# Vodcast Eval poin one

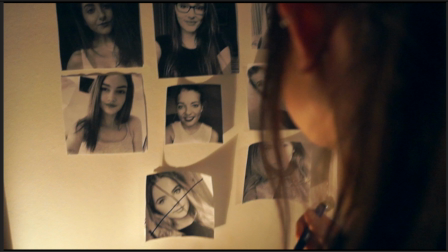[4:05]
Whereas in Neighbours, it's a close shot of the back of Sarah and over the shoulder shot, and there's pictures of girls on the walls. So it's sort of giving you an idea of what could happen.
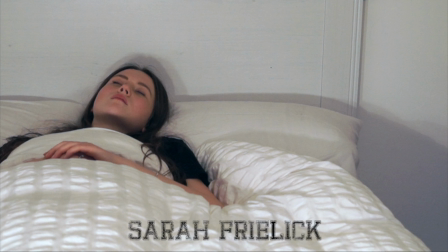[4:17]
For the main character in Neighbours, the first shot is of the main character in bed,
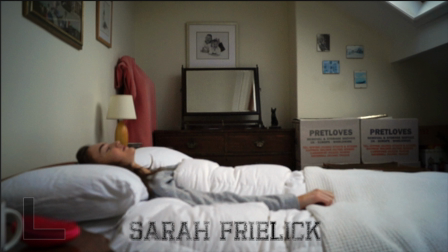[4:23]
which is Sarah, and then the second main character, Izzy. They're both in the same position but different and contrasting mise-en-scène.
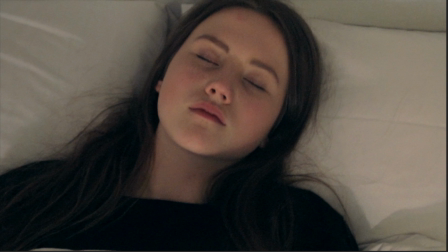[4:32]
Close shots of Sarah creating tension and the audience picking up details about Sarah.
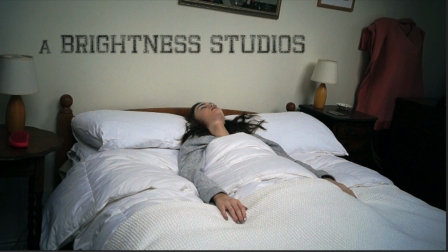[4:38]
And there are long medium shots also in the bedroom to show the binary opposition.
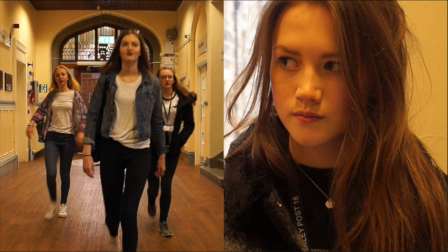[4:46]
And then there's long medium shots of the group of girls showing that they aren't as influential as Sarah,
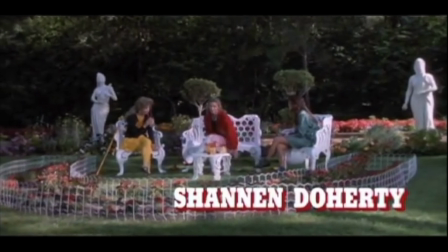[4:52]
because the audience won't be able to see the detail. Whereas Heather's, the first shot is the initial antagonist, and and they're waiting for the final shot to show Veronica, and it's a close shot of Veronica.
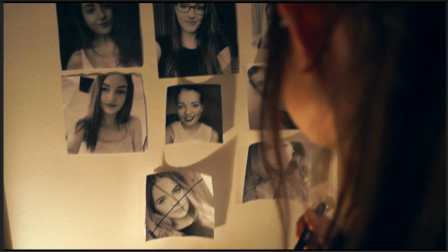[5:05]
We use ambiguity and tension to wait till the end to show Sarah crossing off the wall, the girls' faces, to signify and to connote to the audience that Sarah's the killer.
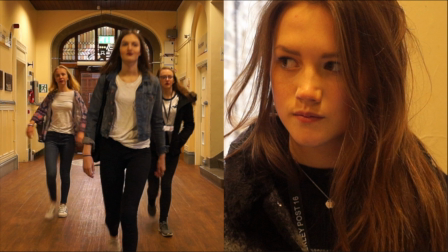[5:17]
Our film follows the general conventions for a dark comedy such as Heathers. So for Heathers, there's a female clique, and we can sort of get the idea that they're bullying Veronica, who's a bit of an outsider who wears darker clothes.
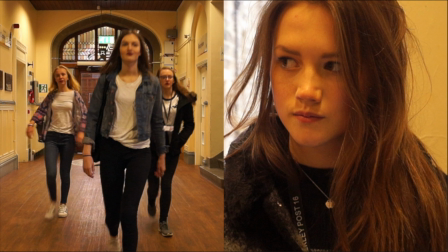[5:34]
So we've already sort of got that. We can already connote that from what we see. And Neighbours, we've got the female clique, walking towards Sarah, and Sarah's just sort of on the outside watching, and just showing that the two girls are binary opposites.
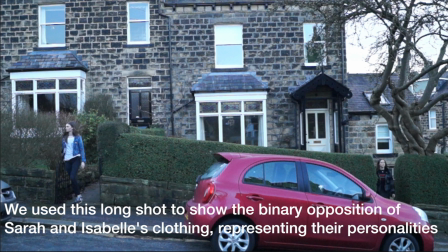[5:51]
Because in our film, Sarah's wearing dark clothes, much like Veronica, and Izzy's wearing lighter clothes, much like the main Heathers character.
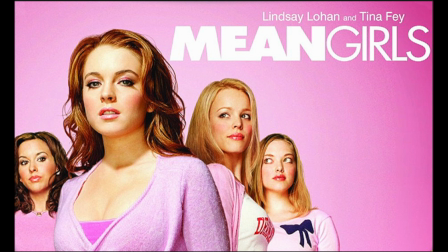[6:00]
Our film is challenging general conventions because films such as Mean Girls and Heathers, it's clear who the protagonists and antagonists are.
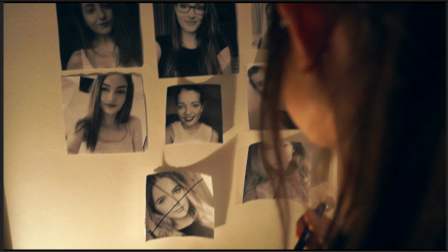[6:14]
Whereas in our film, it's not too clear until the end that Sarah's the antagonist, killing off the other antagonists.
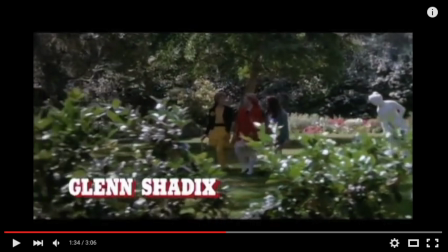[6:22]
So for shot types, Heathers, they use close shots, long shots of the three girls, and it's a tracking panning shot. And then they also use close shot of the feet stamping on the flowers. And they use a close shot of Veronica. Also, they have a close shot of maybe Dick, the book.
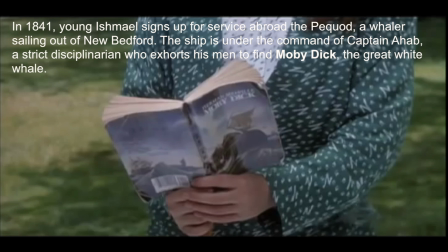[6:45]
So this could be a signifier of what the film is about.
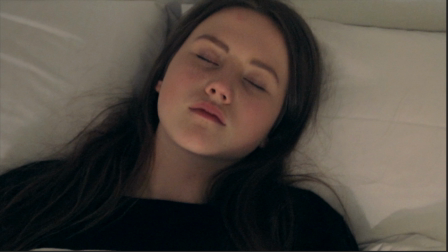[6:48]
Whereas for the film Neighbours, there's a medium shot and jumping from Sarah to Izzy of close shots, so we get
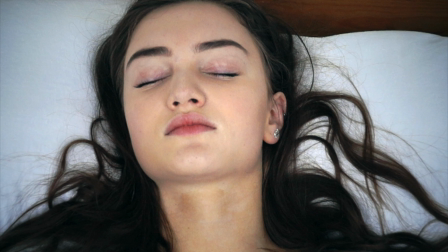[6:58]
visual representations of their personalities.
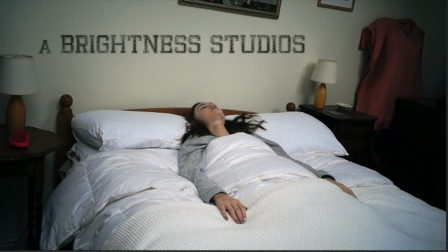[7:03]
There's a panning shot of Izzy laying in bed showing the mise en scène, and a close shot of them getting out of bed, much like in Heathers, the close shot of their feet.
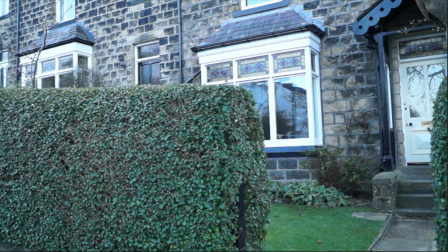[7:15]
There's panning shots of the houses to show the mise en scène, to show that they're neighbours, which is a key point in the film.
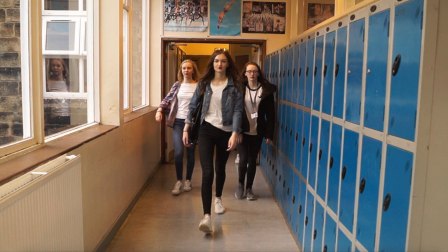[7:23]
There's a long shot of the girls walking together and a close shot of Sarah, and I've split the screen to show Sarah following the girls with her eyes and just watching them.
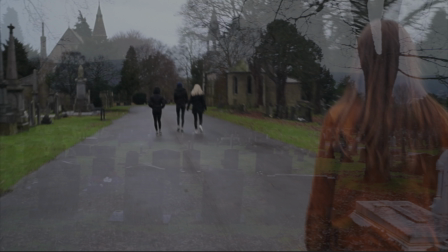[7:37]
There's also another panning shot and of the graveyard later on, and I use this to overlap the tracking shot of Sarah following the girls.
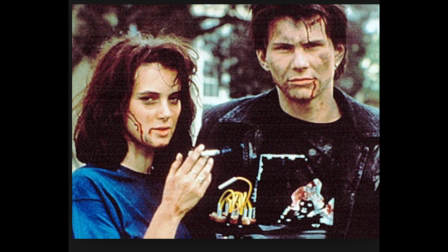[7:49]
Key conventions for a black comedy would be a female protagonist and a male protagonist, and also possibly a few antagonists threatening the protagonist.
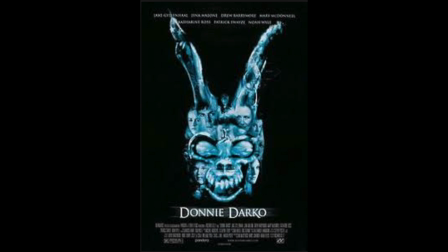[8:07]
Also, for a black comedy such as Heathers and Donnie Darko,
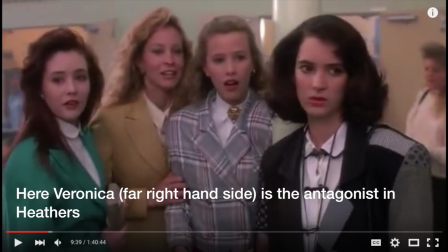[8:13]
generally the clothing is quite dark, and we get a view of the protagonist within the first few seconds of the film.
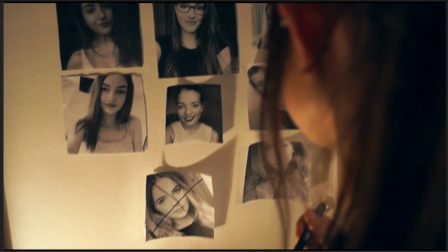[8:23]
Possibly them doing something that they shouldn't be, giving us an idea that they're the bad guys. Whereas in our film Neighbours, we wait till the end of the 2 minutes to show that Sarah is actually the antagonist, killing off these girls with the pictures on the wall and her crossing off their faces.
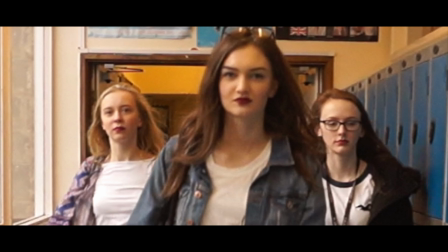[8:44]
Challenges for working in a small group at Ilkley Grammar School was that we didn't have any non-Caucasian females in the film. If we were to continue filming, then we'd probably go on a wider
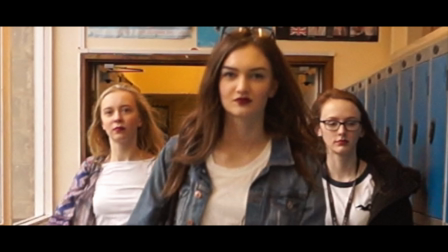[9:01]
scale and have more ethnicities, so this would appeal to a wider audience.
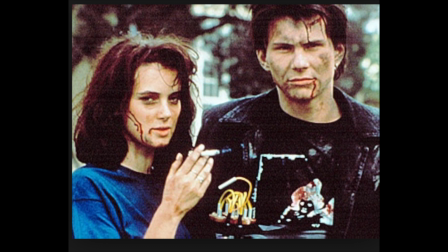[9:06]
However, by using just Caucasian females, we are actually sticking to the typical conventions.
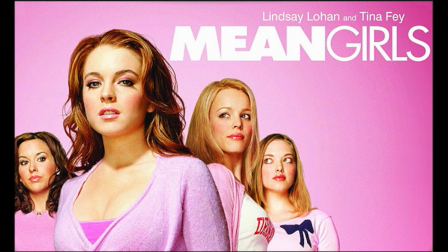[9:14]
If you look at films such as Mean Girls and Heathers, they are just Caucasian females.
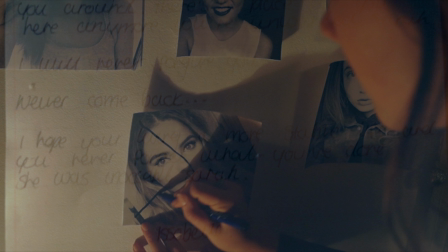[9:21]
Initially, the audience didn't understand that Sarah was the killer until towards the end, so this wasn't actually the preferred reading to begin with. We then added the voiceover to improve this,
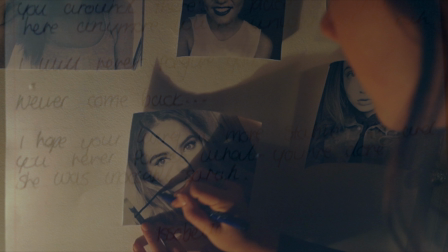[9:37]
and we got the preferred reading that Sarah was the killer.
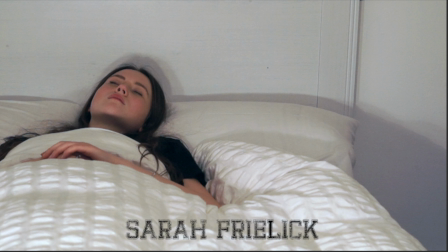[9:42]
We used interlocking edits to keep the audience involved in what was happening.
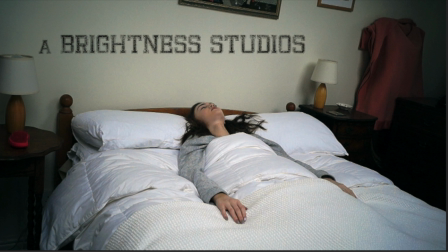[9:49]
We had intercutting scenes at the beginning of our film, moving back and forth in time
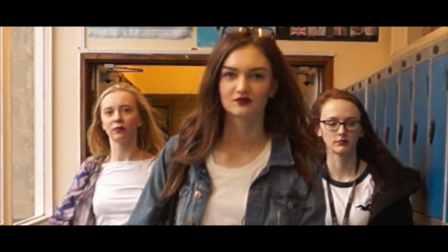[9:58]
non-linear narrative to both get the action moving straight away and introduce the main protagonists and antagonists.
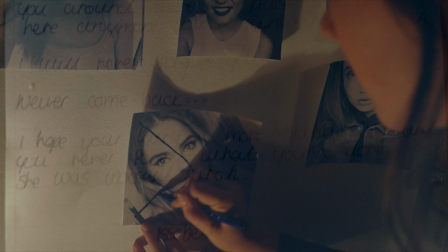[10:04]
A voiceover was used later on to get a range of scenes and introduce the characters and the narrative themes, such as that the girls had a past.